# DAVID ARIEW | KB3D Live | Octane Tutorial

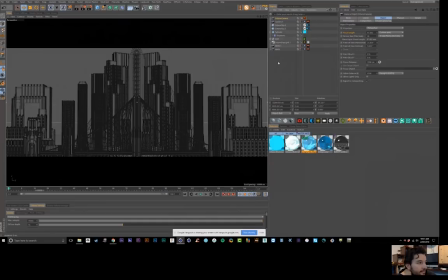A lot of beginner moves that I see have eases on the beginning and end, and those are unmotivated eases. So that's like a pretty common, like, just, you know, not mistake, but something that people do because it's the default, you know?
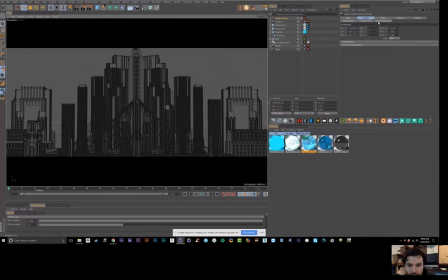Just like people start usually with that 36 millimeter preset and don't think to change it. So you can actually dynamically change it by holding down 2 and right clicking, and you can see that my focal length here is changing adaptively, so I like to do that.
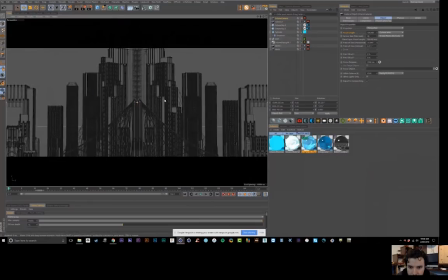So I'll start with like a, I don't know, 100 mil lens, and I'll frame up here, and I can kind of get, make sure that I'm centered by, you can right click, see I'm like on this axis here, I can right click and set that to 0, set this to 0, so that's fine.
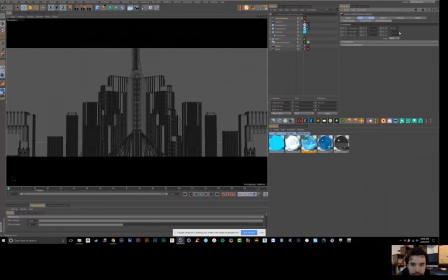Maybe I do want to be actually a little panned upwards to catch the top of that building, so that's all good. And I'll just set a keyframe here at the beginning, and I'll go to the end, and I'm going to fly through,
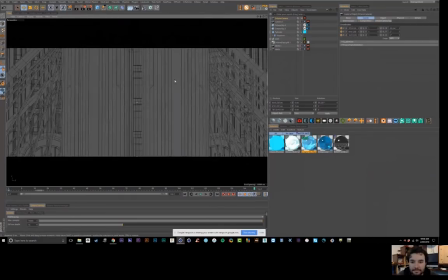like I did, you know, on that move, fly through this archway, or this bridge, you know, that I've kind of just put in the middle of the scene because I thought it looked interesting, you know, and symmetrical.
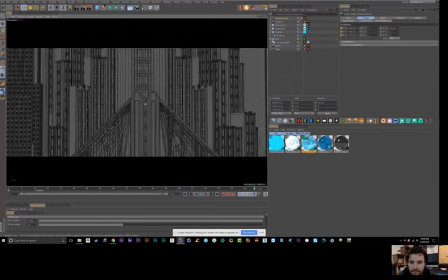All these elements are symmetrical.
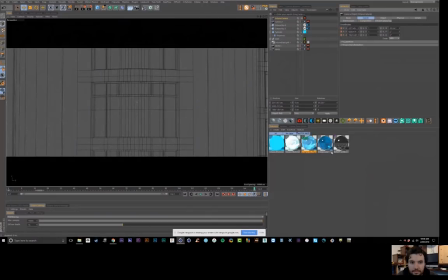So fly through the bridge, go up to the window, set our keyframes there, so you can see just simple linear keyframes, and this is what the move looks like.
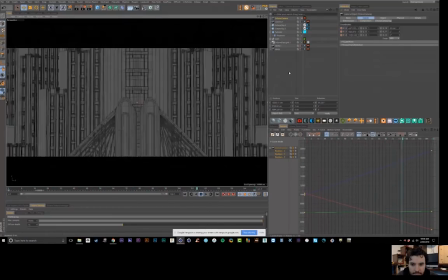And my issue with this is that,
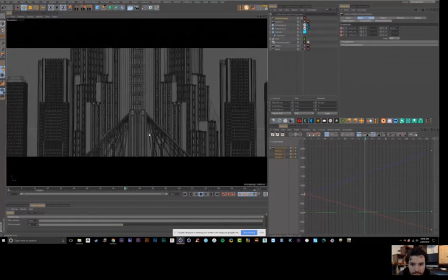well, first off, it feels like when you get closer to things, it feels like it starts to speed up towards the end, which you don't necessarily want.
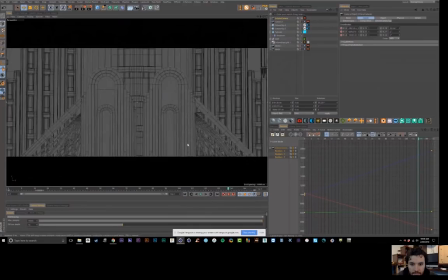And I wanted to spend more time passing through this thing, if that makes sense. Like, this element felt cool to fly through, but not on a long lens, because when you're flying through something, I feel like you get a much greater sense of, you know, perspective and something rushing by you when it's wide.
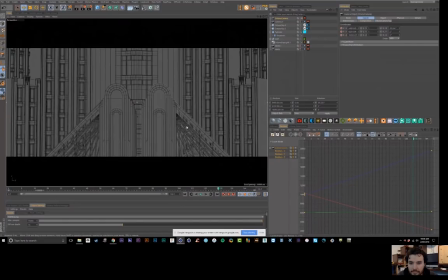It literally stretches out the perspective, so it feels like you're flying through it for a longer period of time, and also just gives you that rushing sense a little bit more.
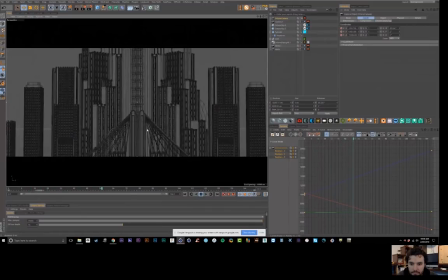So this is the move on a long lens. Okay. Let's do the same thing on a wide.
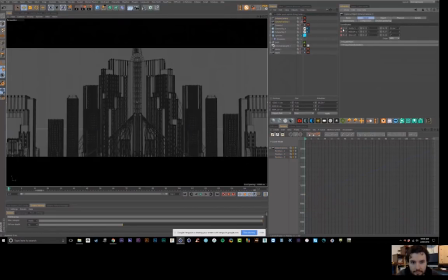So let's just duplicate this camera, pop into here. Actually, we're just going to kill the keyframes. I hold down Control and Shift to kill those and just kind of paint down.
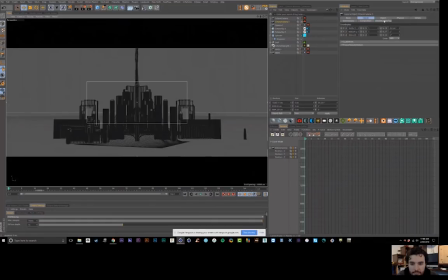And let's go out to a wide. So let's look and see. Let's do a 24. So 24 mil lens, and we're going to obviously have to come in to reframe and get a similar perspective here.
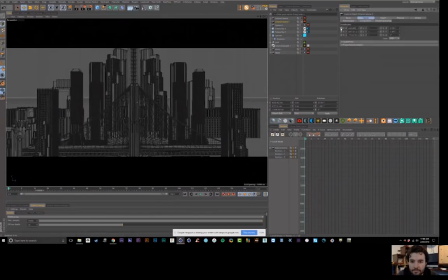Okay. And let's set that's an okay-ish starting point. Let's see if we can, that's fine.
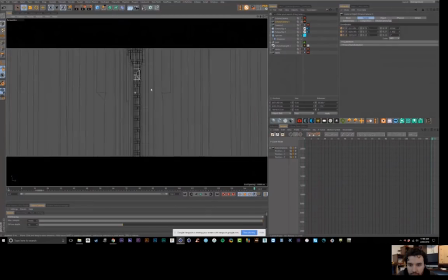Set keyframes there, and then let's zoom on in, and now you're feeling, see, as we're going through, it's like there's more space to cover through there, right? All right, so there's that, and here we go. Now this is wide.
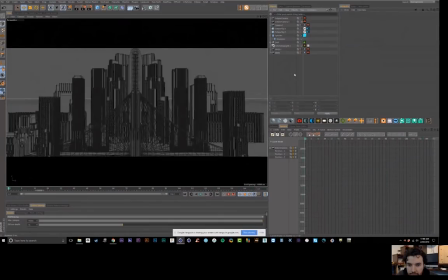And I think in this case, this works a little bit better. But yeah, the idea is that I could animate from that from one to the other, you know? So yeah, the easy way to do that is,
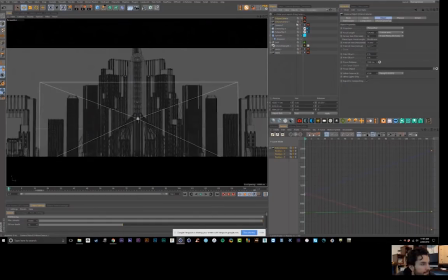I mean, we could create a camera morph. That's one way to do it, but I'll just start on this longer one because that's basically what I want.
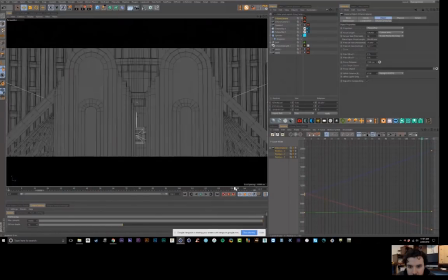And then by about this point here, I'll animate to, a 24.
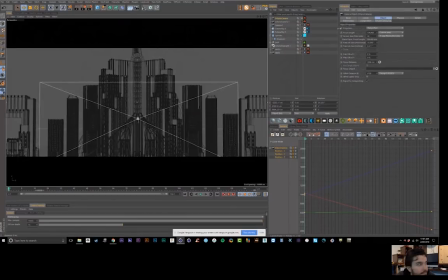So let's do that same thing. So let's go back to our object, focal length, set a keyframe, and then go to this point here,
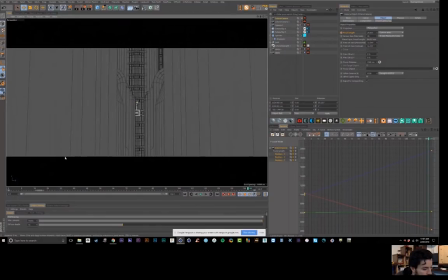and I'll just hold down 2 and right click and get it to 24. And now we'll have this sense of things.
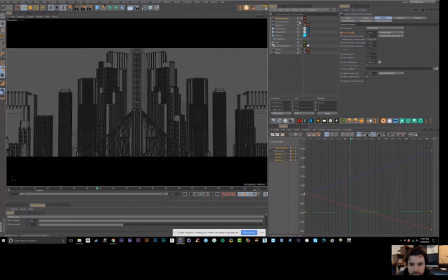Do you feel how, let me hide these other cameras so that they don't kind of interfere, but do you feel how this stretching is happening here? Totally. Just a little more epic. Now, this is creating an even bigger rush towards the end, which I don't like.
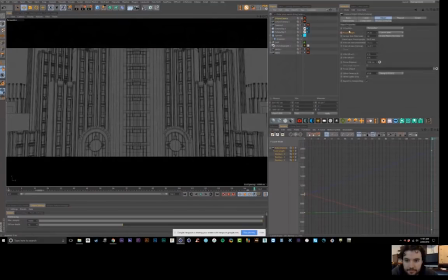I don't want to slam in like that, and I do want to push further. So let's just go into our keyframes, and a lot of this is just messing around, playing with keyframes.
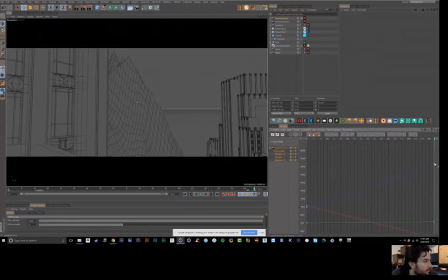So this is our Z here, so I'm just going to pull it. Whoa. Okay, so here is an interesting thing.
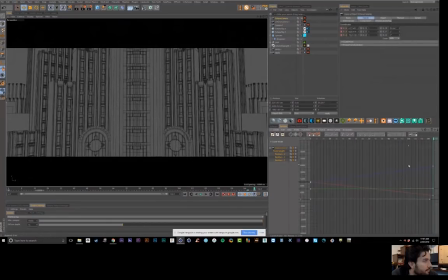So I'm going to have to redo this real quick because right now, this could work, but I would have to dial these against each other because my camera isn't perfectly centered in the scene. This is something you can run into where my Z is actually this axis, which is a diagonal.
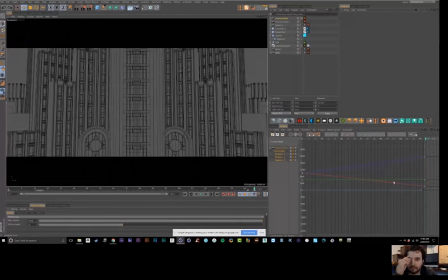So that's not helping me animate at all. And I could tweak it and until it lines up.
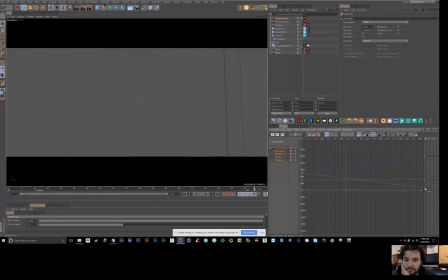If I wanted to push further, I could go here and then mess with X to try to but it just becomes really annoying, if that makes sense.
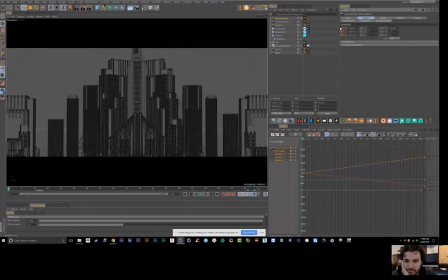So what I can do is I can delete this animation, not the focal length change, that's fine. And I can go to my freeze transformation here, and whatever these coordinates are going to get stored. But now I've zeroed out everything so that my Z now becomes this perfect, wherever, this could all be totally askew, which it is.
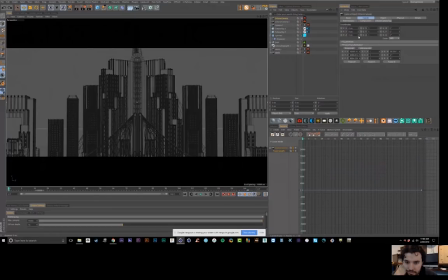I often don't pay attention to world 0, but now my Z is a single parameter that I can animate, right?
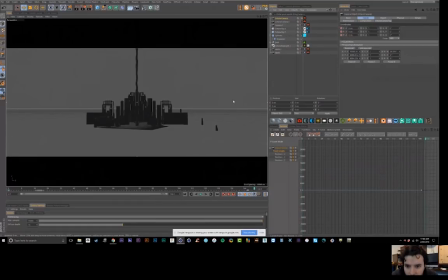Does that make sense? Yeah, totally, dude. That is super rad. Great.
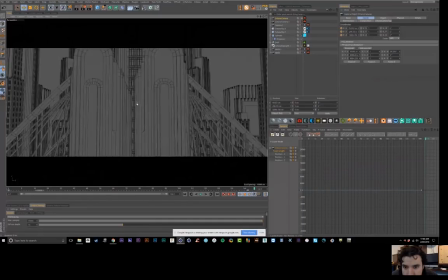So now I just push on through this building here and up to about here.
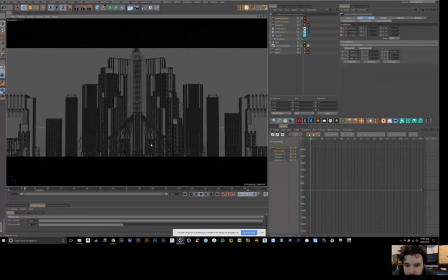And there we go. And now, okay, so we've got a similar thing. We're pretty centered up.
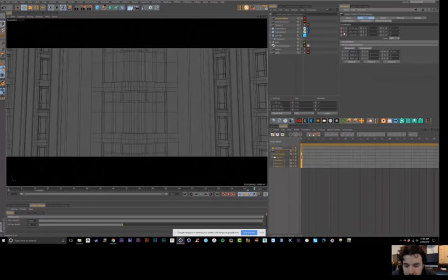That's close enough. And now let's go back to our keyframe. So now we can really play with these a little bit. So now my Z, if I just mess with this, it's doing that, which is good. So now if I just go to position Z, I can set an ease on this. So I don't want to fly in so hard at the end. So I'll put an ease on it, but I don't want to come to a stop.
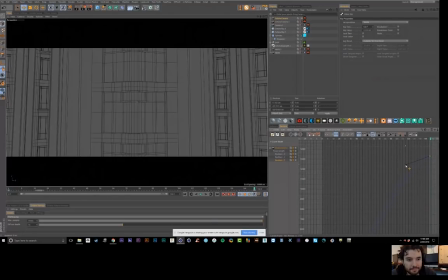So I'll have this tangent a little bit like this.
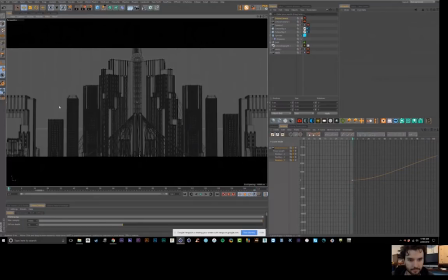And then the start, I thought this made it a lot more interesting and see how this feels like it's backing up. It's not, that's just the focal length change. But I want this kind of if we go back to look at the video here, this is what I did.
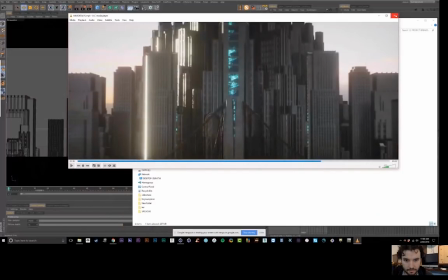If you see how that there's this kind of rush forward at the beginning, I liked the energy that gave.
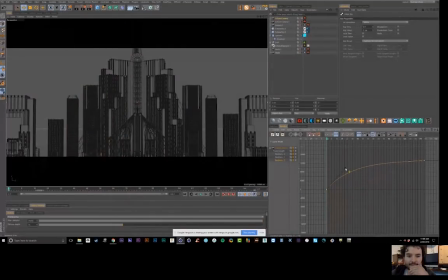So all I have to do is bend this upwards here. So that's basically what I'm doing there.
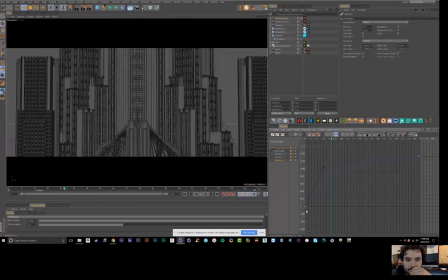It's just, I'm just creating this, ramp inward, and then it kind of levels out, if that makes sense.
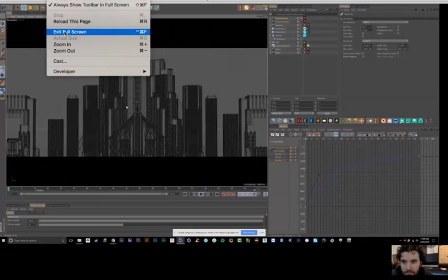So it's starting really fast, and then it's slowing down, which gives it this epic feel.
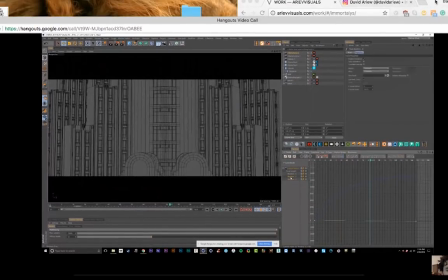Now, somehow we're missing the top of this building, so I can just go to my position Y here, and I don't necessarily want that to change,
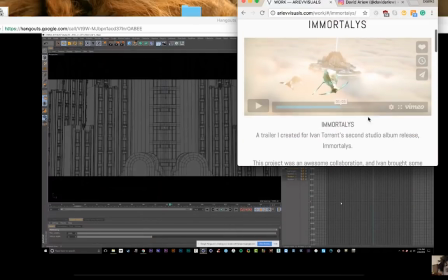so I can just delete this and then set a new keyframe here I'm using Q. I don't know if that's the default.
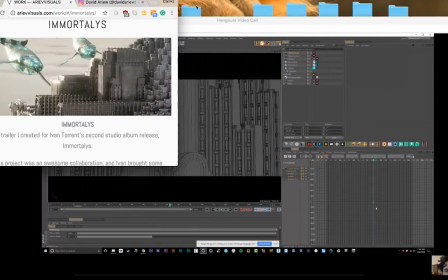I changed the defaults a lot. And then I'll zoom in so it's not so sensitive.
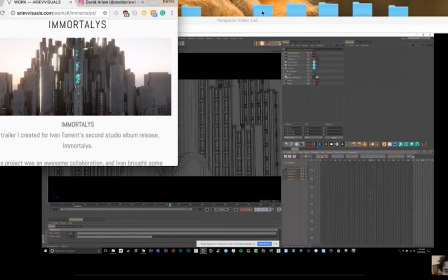So I'm just holding down 2 and zooming in, and now when I drag this,
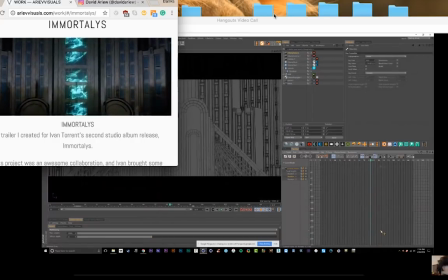I can kind of reframe where I want this so that now we're flying through these.
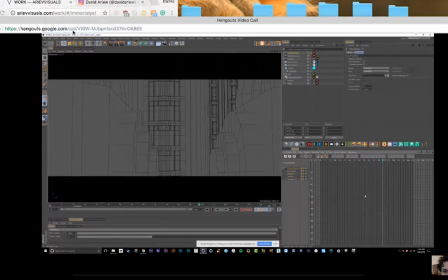And it's also a little off on the X, so I'll do a very similar thing, which is just solo the X. I don't want any change in that, so I'm going to delete that as well,
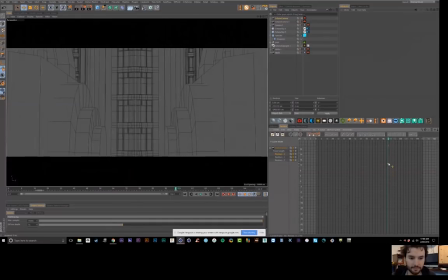and then hit Q and just mess with this a little bit until it feels perfectly centered.
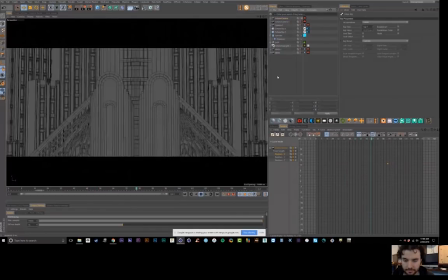So now we've got this rushing forward, and that's going like that, and that's a little bit cooler.
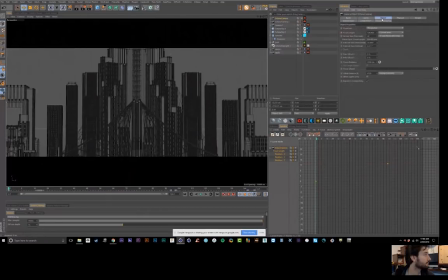So next, I want to tweak that focal length animation, so I'll go to Animation, Show Track, and just grab the focal length. And this, I don't want this to be linear, and I don't want it to be over the course of the whole thing. So I'll drag this a little back, and I'll set my keyframes like that.
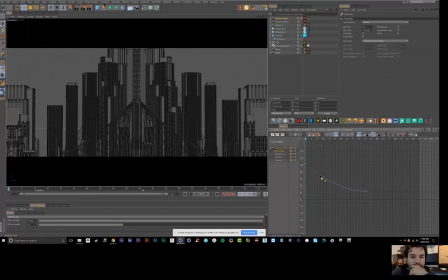And this one too, I want it to rush inwards, so we sense it a lot more at the beginning, and then I want it to level out perfectly. And this handle, you can drag it perfectly. You can drag it on its tangent by holding down Control and Shift. So I can get that kind of, leveling out at 0 nicely.
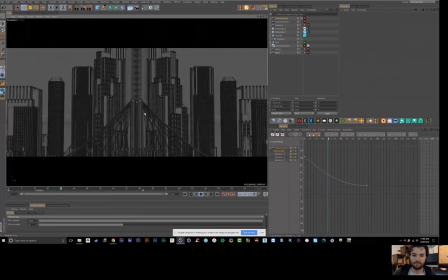So now, and I want this to jump off even more. Let's try this. Boom. Right? Yep. That's a little different even than how I had it, in the original, but that's kind of interesting too,
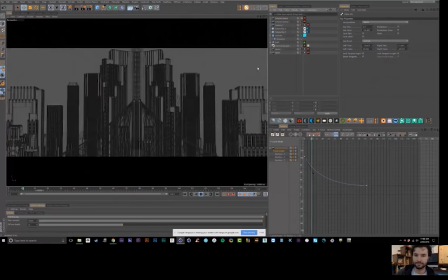where you really sense that stretching at first, like what the hell is going on? I mean, maybe that's too much. If we want to make it more like the original, it would be more like this, somewhere around there.